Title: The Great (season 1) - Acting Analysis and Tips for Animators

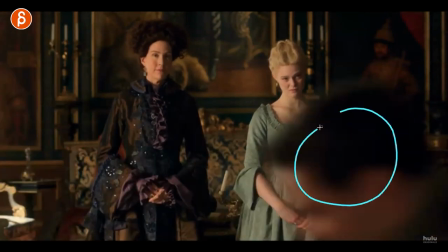8:10 something like this where then it's all about the reaction but you can still have the character go through the frame and we understand what that is because you established
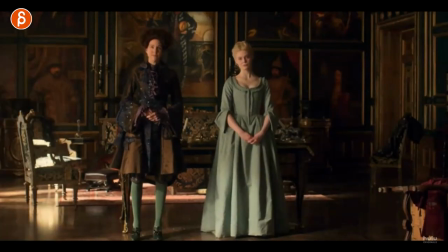8:19 it in this shot or whatever view you can have maybe it's something you know like this but it's cool that you have the continuous
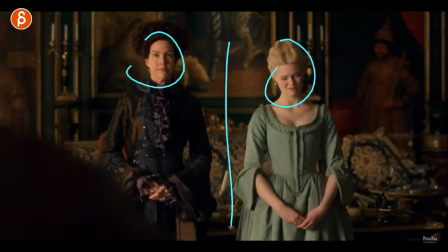8:28 action and it's them reacting and also reacting differently you got two characters you got to think about contrast how do they react
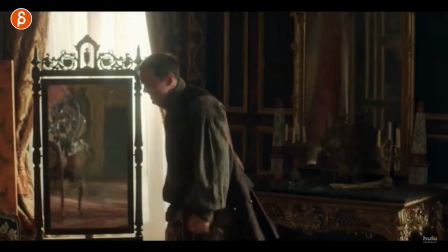8:34 is someone a bit more playful with it is someone a bit more concerned something towards the end when he throws you can see how she still has a bit of a
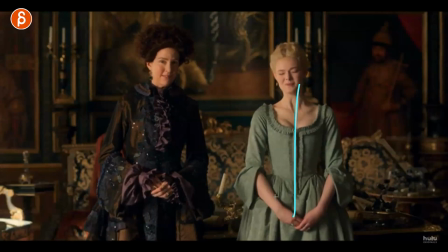8:40 smile so totally different reactions but it's something where you can push posing for contrast you can push the facial features and it's something where
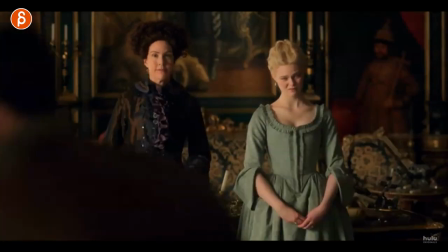8:49 if you don't want to really animate a lot of body mechanics you can just concentrate on them being still with a foreground element that goes by that's slightly out
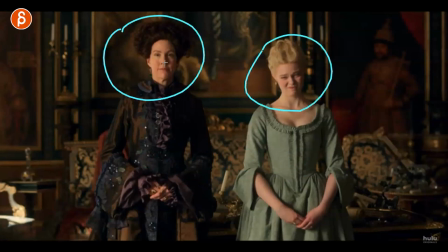8:57 of focus to kind of reduce work and really focus on the pantomime and the reaction of characters this was really neat too where all the
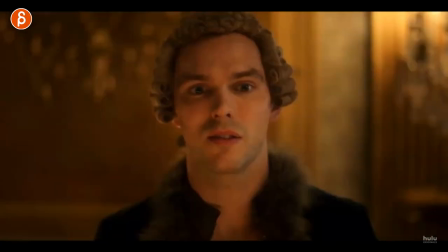9:05 characters here they went through a terrible ordeal and he just had a speech that was not that successful uh all right i guess i gotta sit down and
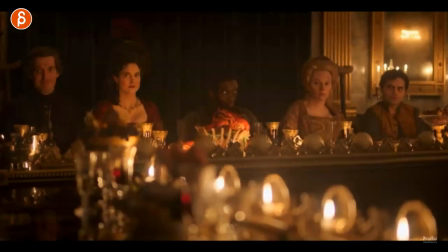9:13 she just she just can't bear this and she gets up to hold a really fantastic speech and this is the moment here where
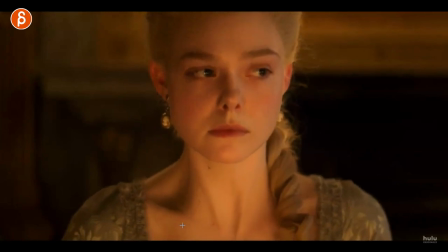9:21 looks a little bit of a swallowing the tension through there and just that slow getting up and you can see how she's potentially going oh i don't know if this
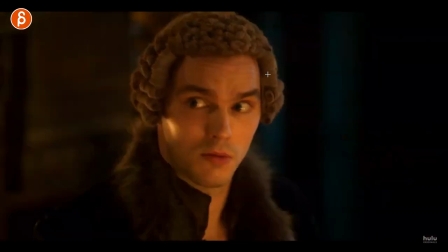9:30 is going to be okay and maybe she tries to be not too loud just a look down and of course there's a reaction here and that she finishes and starts
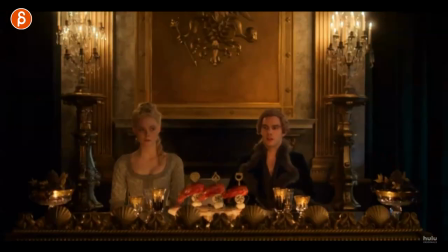9:37 her speech but this is something where I want you to think about for a simple action right and that's a common assignment where
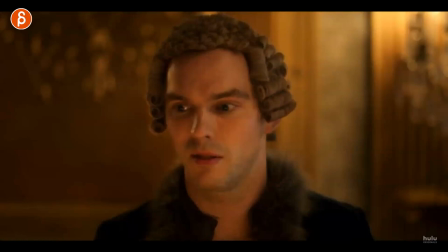9:44 someone sits down or stands up that's a common just a simple exercise but
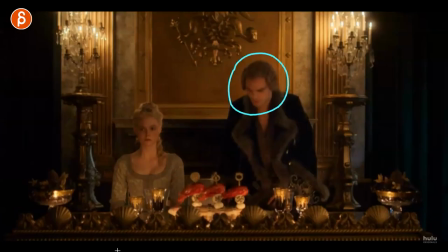9:49 think about what is the headspace of the character is the character kind of all right out of ideas maybe slightly embarrassed or okay and that's like maybe a faster more rushed sit down with couple darts processing what did I
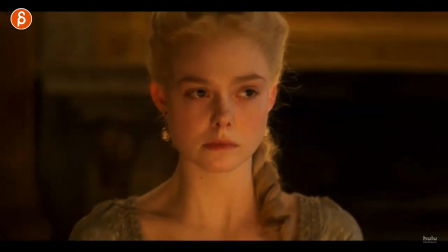10:03 just do wrong versus this is going to be potentially a problem if I speak up but I'm going to do it anyway so you got the tension the nervousness totally
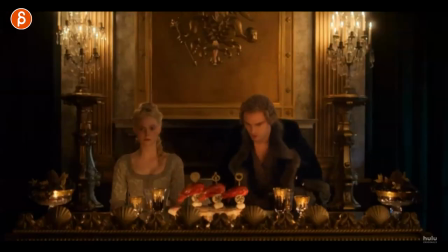10:11 different headspace for for different characters how they again sit down or stand up so for you if you're going past just the mechanics think about what you could add and think about what the character has experienced before afterwards where is the character
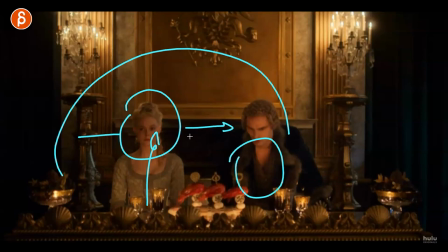10:27 and the character's action is going to influence someone here and what is that going to mean for this character and I could draw and draw and draw and draw but I'm always a big
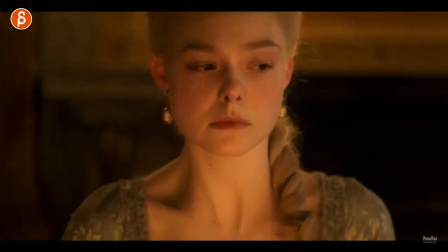10:35 fan of still even little moments here with the tension and the shoulders and the look just to give it another layer to just the body
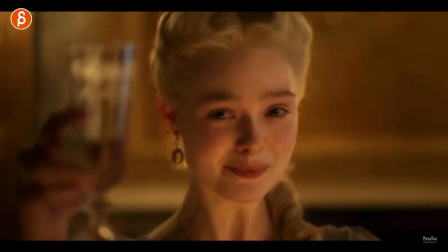10:42 mechanic and this is actually after all of this she did really this moment is so good her acting is so good this is such a good show all
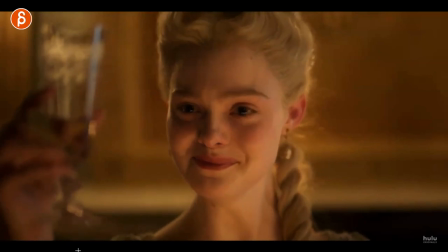10:48 the cast members are so good but she's done she's done with the speech huzzah and then after this they have all their different types of
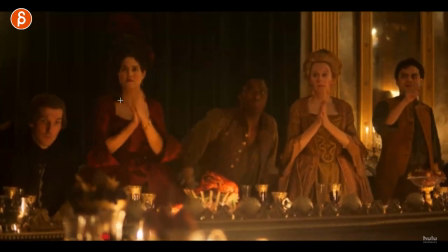10:56 clapping so if you look at them as they get up you have a that type of clapping they're fairly similar here but then you get a bit more
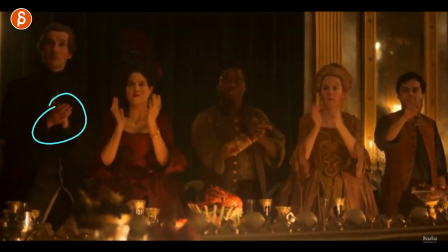11:04 reserved waiting then you got a bit more of a hesitant all right
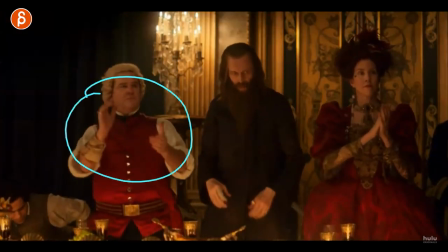11:08 i guess then you got the really big right that was good that
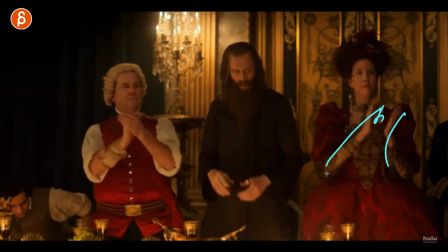11:13 was good and slightly small also to the side and look at the posing then the big contrast
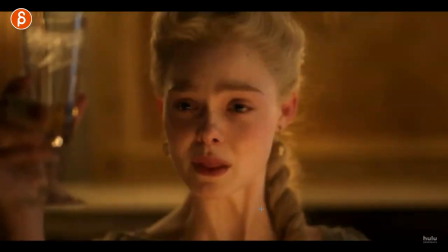11:18 of him going all right i guess so again this goes
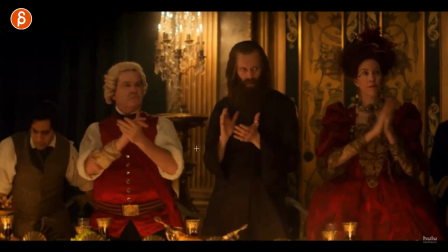11:22 for me into contrast with characters so if you have multiple characters so you have to think about their posture even right now in this frame they're fairly similar but whatever you can do if they all clap how can you make each clap different to give it a certain personality and it will all fit the established characters throughout the scene but as you animate something might be just a couple seconds long try to find something that really distinguishes the characters so we can understand oh this character is a you know whatever a villain or a hero make it very broad but just generally this comes back to what i always tell my students any movement matters any timing matters the way you blink if you hold your blink for a couple of frames how you clap if it's a clap like this while looking away if it's a clap looking forward is a clap like a big one like this if